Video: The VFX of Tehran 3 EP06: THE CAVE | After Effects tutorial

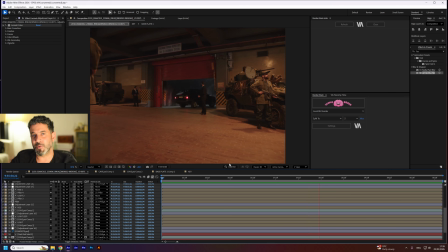13s
Hello and welcome to Video DNA, where the English is bad and the tutorials are good. I'm Yatabib and today I'm going to show you this mind-blowing shot or scene that I had the chance to work on.
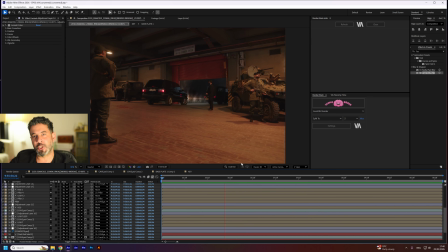27s
And this is less a tutorial and more like a showcase on how I approached this and how I created this. So let's go to the beginning of it. So this is the regular shot.
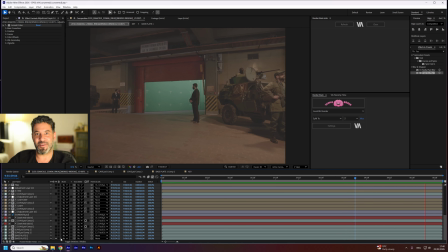41s
So don't listen, we need to put a cave in here. And I said, okay, yes, because most of the time I do screen replacements and some car green screens and some, usual stuff.
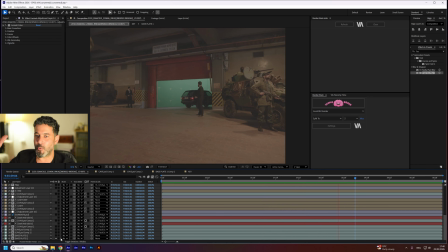58s
But from time to time, from episode to episode, there is one scene or one shot that I really like to work on because it uses most of my intellectual and creative skills.
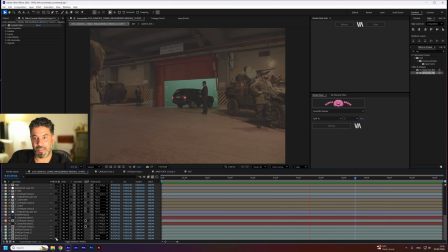72s
So I'm gonna walk you through step by step, layer by layer, what happened so I can go from this to this. And it took some time. So let's go with the beginning. I'm gonna go, it's a little messy, sorry for that, but let's go layer by layer.
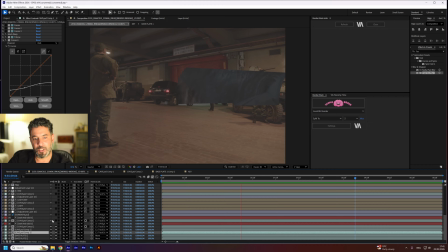91s
So I have the cave layer, which is pretty straight up layer that was taken from some footages that they filmed in other caves.
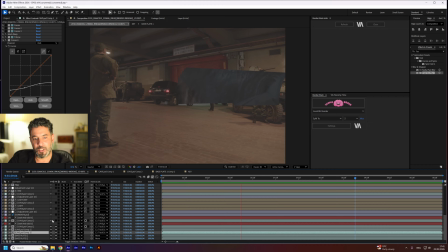104s
So I have some textures to work on, and I built a few of them with a few texture adjustments. So the first one is the base,
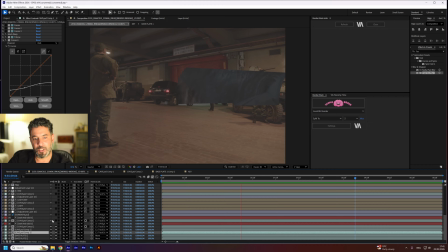116s
the other one is for more diversity, and this one is so it could be a little bit more lit. So let's jump. Yeah, these are the masks.
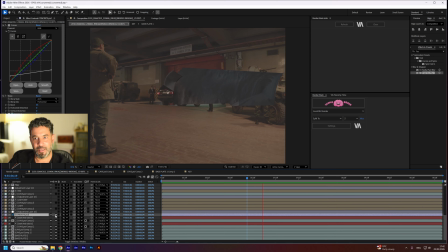131s
Let's go to the next one. So this one is for the bottom, and I have concrete over here, which is just a little patch of this side because I needed this also, because when it opens up, you can see the green behind it.
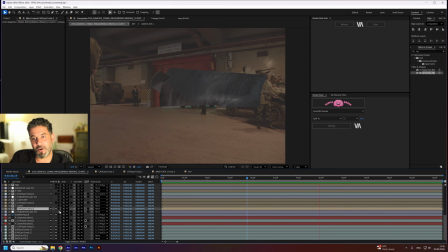148s
So a little patch of concrete over here. So now it begins to be interesting. So when the cars are getting inside the cave, you need to create the lights and how they hit the cave.
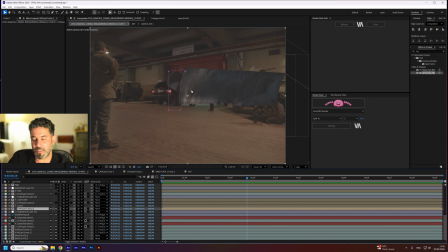164s
And actually, the interesting part of it, this is not the same texture.
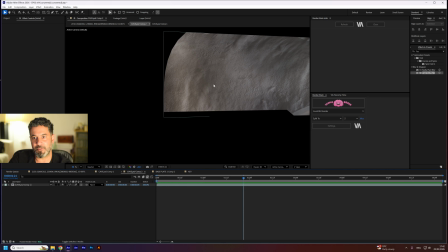170s
This is another texture of the cave with more light on it. So I took the footage and created some effects in Photoshop so it will look like it's lit from the side.
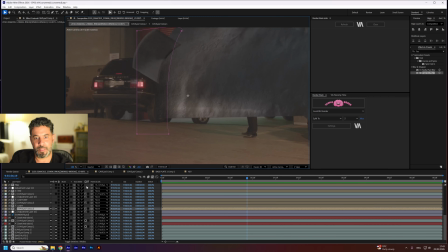186s
So, and then I needed to create an expansion from this, and this is actually based on this layer.
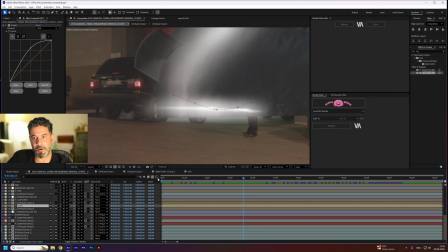195s
So this is the alpha of this layer, and it moves and behaves like lights.
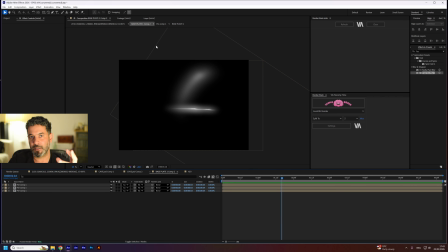201s
So it's like two textures of light and how light looks when it hits. And it took some Google searching before I can approach and create this fairly easy textures.
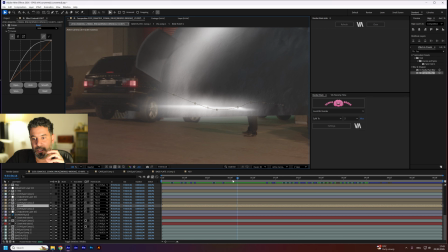214s
And what they do is they move as the car, approximately as the car. It doesn't have to be precise because the car always jumps, and it's like it's a Jeep. So, it's like a big ship. So it bounces really nice.
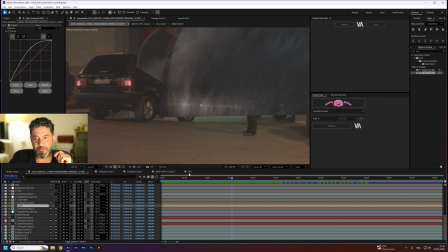232s
And this is the alpha for the cave texture, so the lit cave. And I have also a mask on it. So it looks like a shadow from something over here that will look like later on the pillar layers.
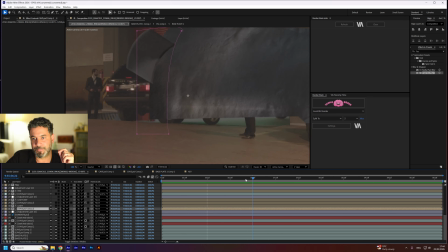247s
So these are the light layers, and I have another light layer over here of the Jeep in front of it.